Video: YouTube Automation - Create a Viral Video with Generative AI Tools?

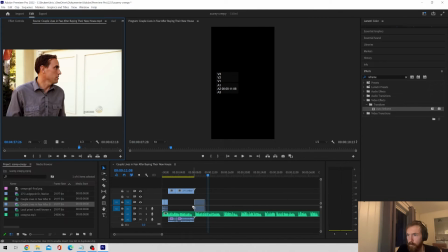(4:07)
And that of course has to be done in like an editing software like say Premiere Pro or Final Cut.
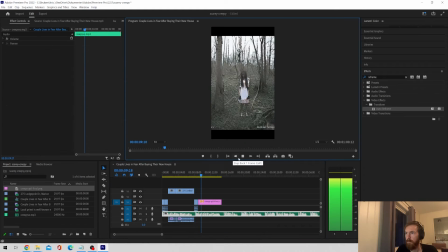(4:14)
So the thing I'm trying to focus on here is not to make, I'm gonna try to have good pace in the video,
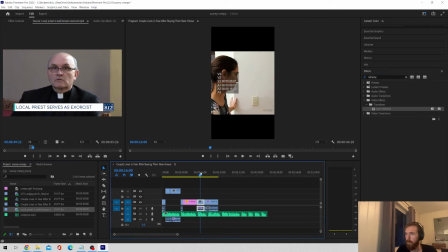(4:21)
and I'm also gonna try to switch up the images from clip to clip so you can
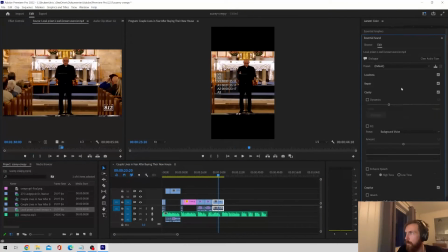(4:27)
keep the viewer very curious and keep his engagement and attention.
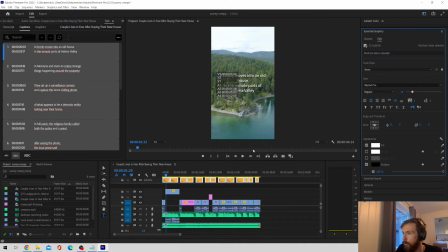(4:33)
So the final thing I always like to do in these short form videos is try to add some subtitles on top of the video,
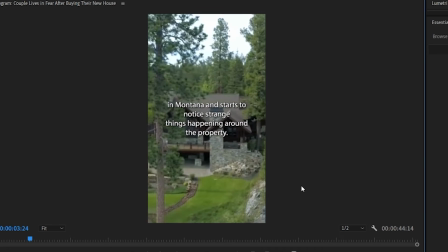(4:40)
because I feel that really increases the engagement and the attention.
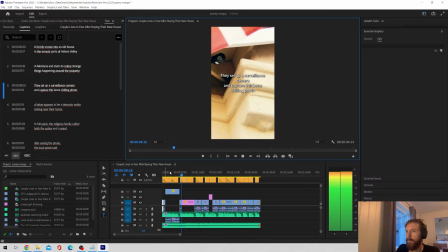(4:46)
And I always try to add in like a call to action at the end.
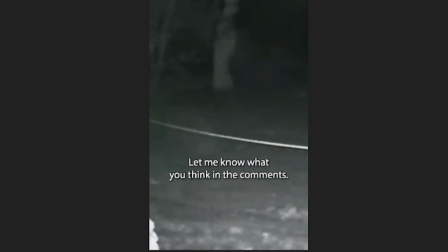(4:50)
So that could be just leave a comment or give this video a like. So that should be the video completed.
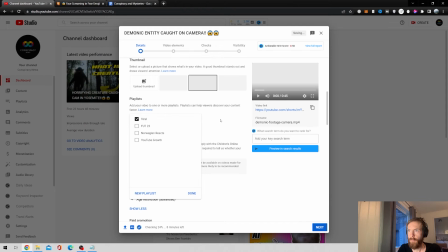(4:57)
Let's just have a look at the final results, and after that let's look at some statistics that you might expect from these type of videos.
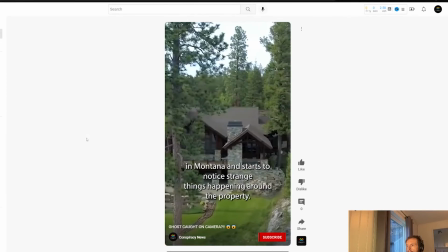(5:06) A family moves into an old house in the remote parts of Helena Valley in Montana and starts to notice strange things happening around the property.
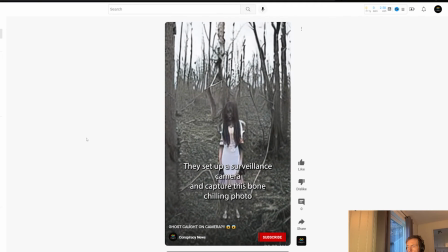(5:14) They set up a surveillance camera and capture this bone-chilling photo of what appears to be a demonic entity lurking near their home.
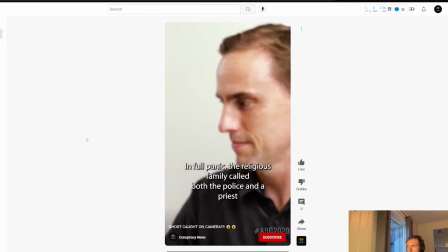(5:21) In full panic, the religious family called both the police and a priest.
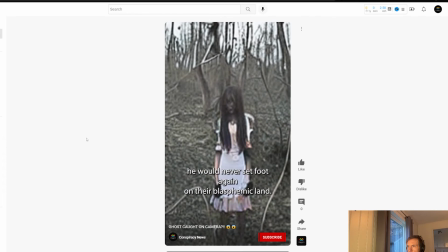(5:25) After seeing the photo, the local priest said he would never set foot again on their blasphemic land.
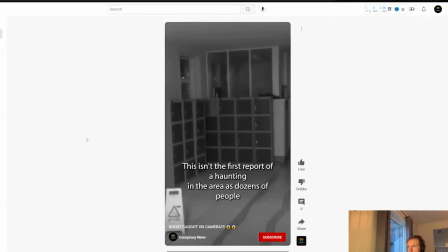(5:31) This isn't the first report of a haunting in the area, as dozens of people have come forward with paranormal stories and photos in recent years.
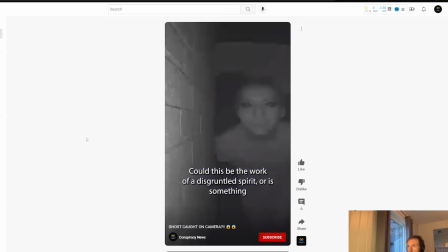(5:39) Could this be the work of a disgruntled spirit? Or is something more sinister at work?
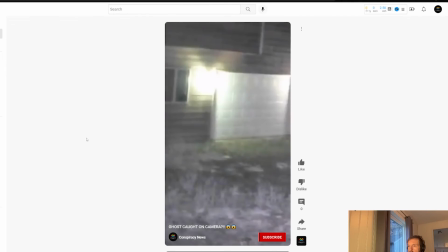(5:45) Or could it just be a cry out for attention? Let me know what you think in the comments.
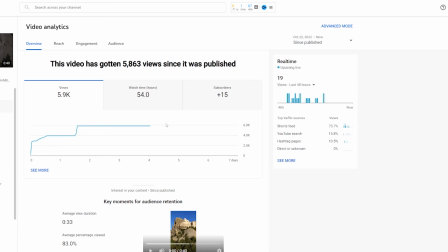(5:50)
Okay, so here you can see some stats that you might expect from these kind of videos.
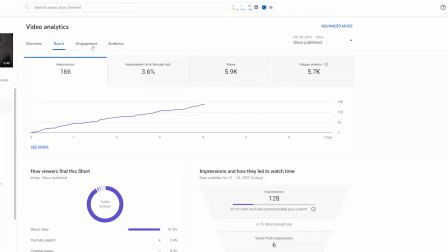(5:55)
It got about 6,000 views, 15 subscribers, maybe 200-300 likes, and good retention.
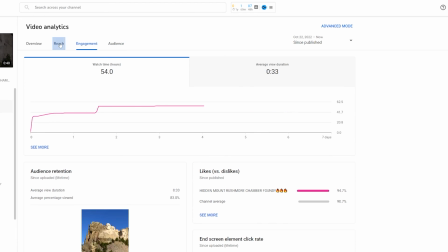(6:03)
So I guess this is what you could expect from these types of videos if you want to try this.
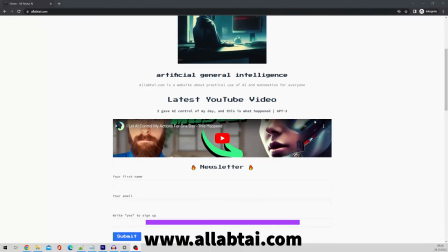(6:10)
So I hope you maybe learned something new.
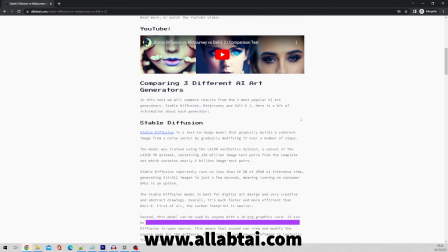(6:13)
Just wanted to say thank you for watching, and check out some of my other videos up here.
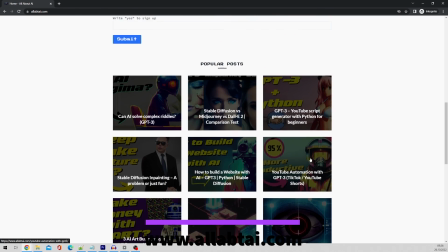(6:19)
So have a great day, and I hope I'll see you again soon.